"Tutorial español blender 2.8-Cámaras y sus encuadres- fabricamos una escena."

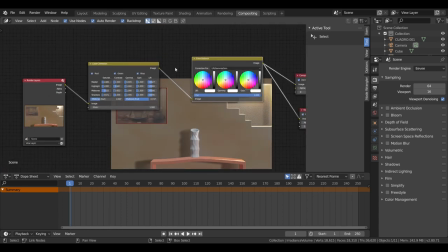Y ahora voy a intentar trabajar las luces.
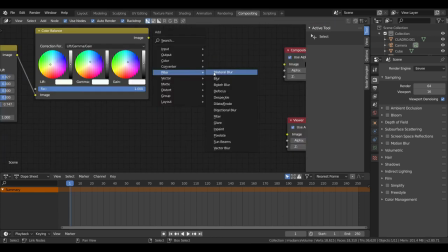Un filtro. Vamos a ponerle el blur.
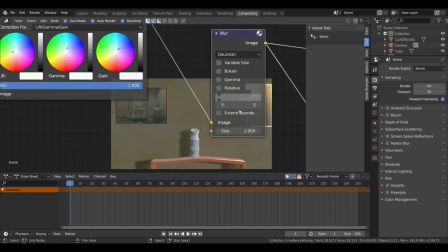Este vamos a ponerle poquito porque... Vale.
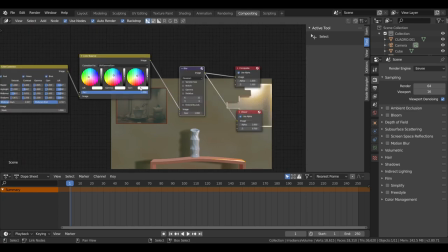Bien, y vamos a buscarle el tono.
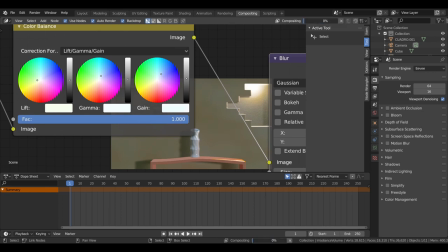Un tono más plano, sí.
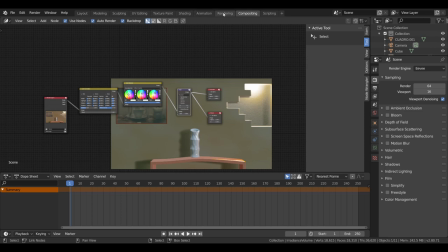Bueno, ahora una vez vamos al rendering. Y aquí en la salida de...
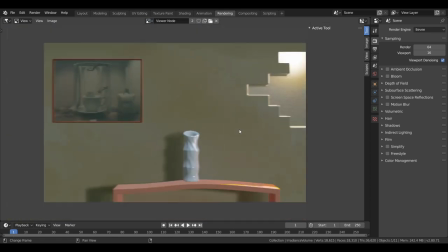Aquí lo tenemos, más o menos controlado, podemos seguir regulándolo y demás, ¿no? Bueno, creo que tiene mucho blur y el color hay que seguir retocándolo. Lo que vemos aquí es lo que les había hablado en su momento, que tenemos la escena pues casi terminada. Teníamos, vamos a ver aquí en layout,
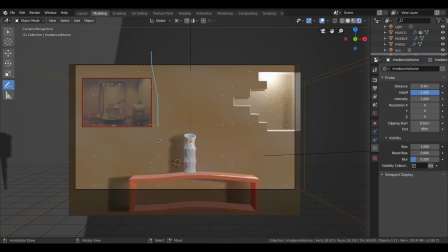tenemos una parte que nos va a indicar el cuadro y otra parte que nos va a indicar lo que es esta parte de aquí. Es decir, tenemos la visualización de esta de aquí, tenemos la visualización de esta de aquí y la visualización de esta de aquí. Hemos usado los tres,
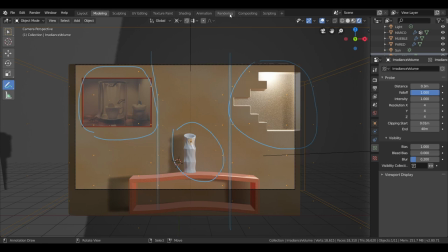las tres barras y perfectamente, en el render lo vemos, si lo vemos así son perfectamente compatibles. Vemos que nuestra escena está limpia, nuestra escena es llamativa porque tiene tres puntos. Podemos conseguir que tenga más puntos, es decir, yo podría aquí generarle... pues una decoración, una figura o lo demás, ¿no? Después aquí pues ponerle más accesorios, ¿no? Y libros aquí debajo y aquí lo que es el cuadro. Yo lo he hecho así para que dé tiempo en el vídeo, pero para entenderlo para entenderlo en condiciones, lo que quiero decir, de las tres barras, y vemos que si vemos en su conjunto, tiene una armonía, todo, son los colores, tiene una armonía, el centro es llamativo, lo más que te llama la atención porque tiene el énfasis del blanco con respecto al fondo es la figura, lo que es el jarrón. Y, pero no te deja tampoco, la vista no te la deja mirar solo al jarrón, sino también te permite indagar. Lo primero que vamos a hacer es el triángulo, es decir, vamos a usar, nuestra vista se va a llevar, va a ir aquí y probablemente va a ir hacia acá y hacia acá, ¿no? Va a ser este triángulo, ¿no? Este triángulo de la vista. Por lo tanto, vamos a conseguir que nuestro entorno sea más llamativo. Si quisiéramos llamar más la atención la parte esta de aquí, eso tengan en cuenta también para el tema fotográfico, necesitaríamos que aquí hubiera más tensión. Extendemos la luz, pero debemos decorarlo mejor. Si yo lo que haría es, pondría un color más monótono, es decir, que fuera muy igual al fondo, para que en lugar, la vista del espectador se vaya a lo más llamativo, que sería en este caso esto de aquí, ¿no? Y si queremos encontrar y que fuera nuestra vista hacia esta parte, pues lo que haríamos es simplemente el borde, simplemente con el borde ya nos llamaría la atención hacer un borde un poquito más vivo, los colores del cuadro que no fueran tan grises como los he puesto, sino que sean más vivos también, y eso lo que haría es que nuestra atención se dirigiera hacia la parte de la izquierda, ¿vale? Pero así funcionan las tres barras. Las tres barras funcionan así, las tres partes son protagonistas y dentro de las tres partes protagonistas hay una que es la que va a dar la sensación de jarrón. También hay otra forma de hacerlo y es con los cuatro puntos que se los explicaron al principio, y en este caso también si nos ponemos a mirar la técnica de los cuatro puntos podemos hallarla aquí también, es decir, los cuatro puntos, vámonos aquí para poder hacerlo, vamos a borrar.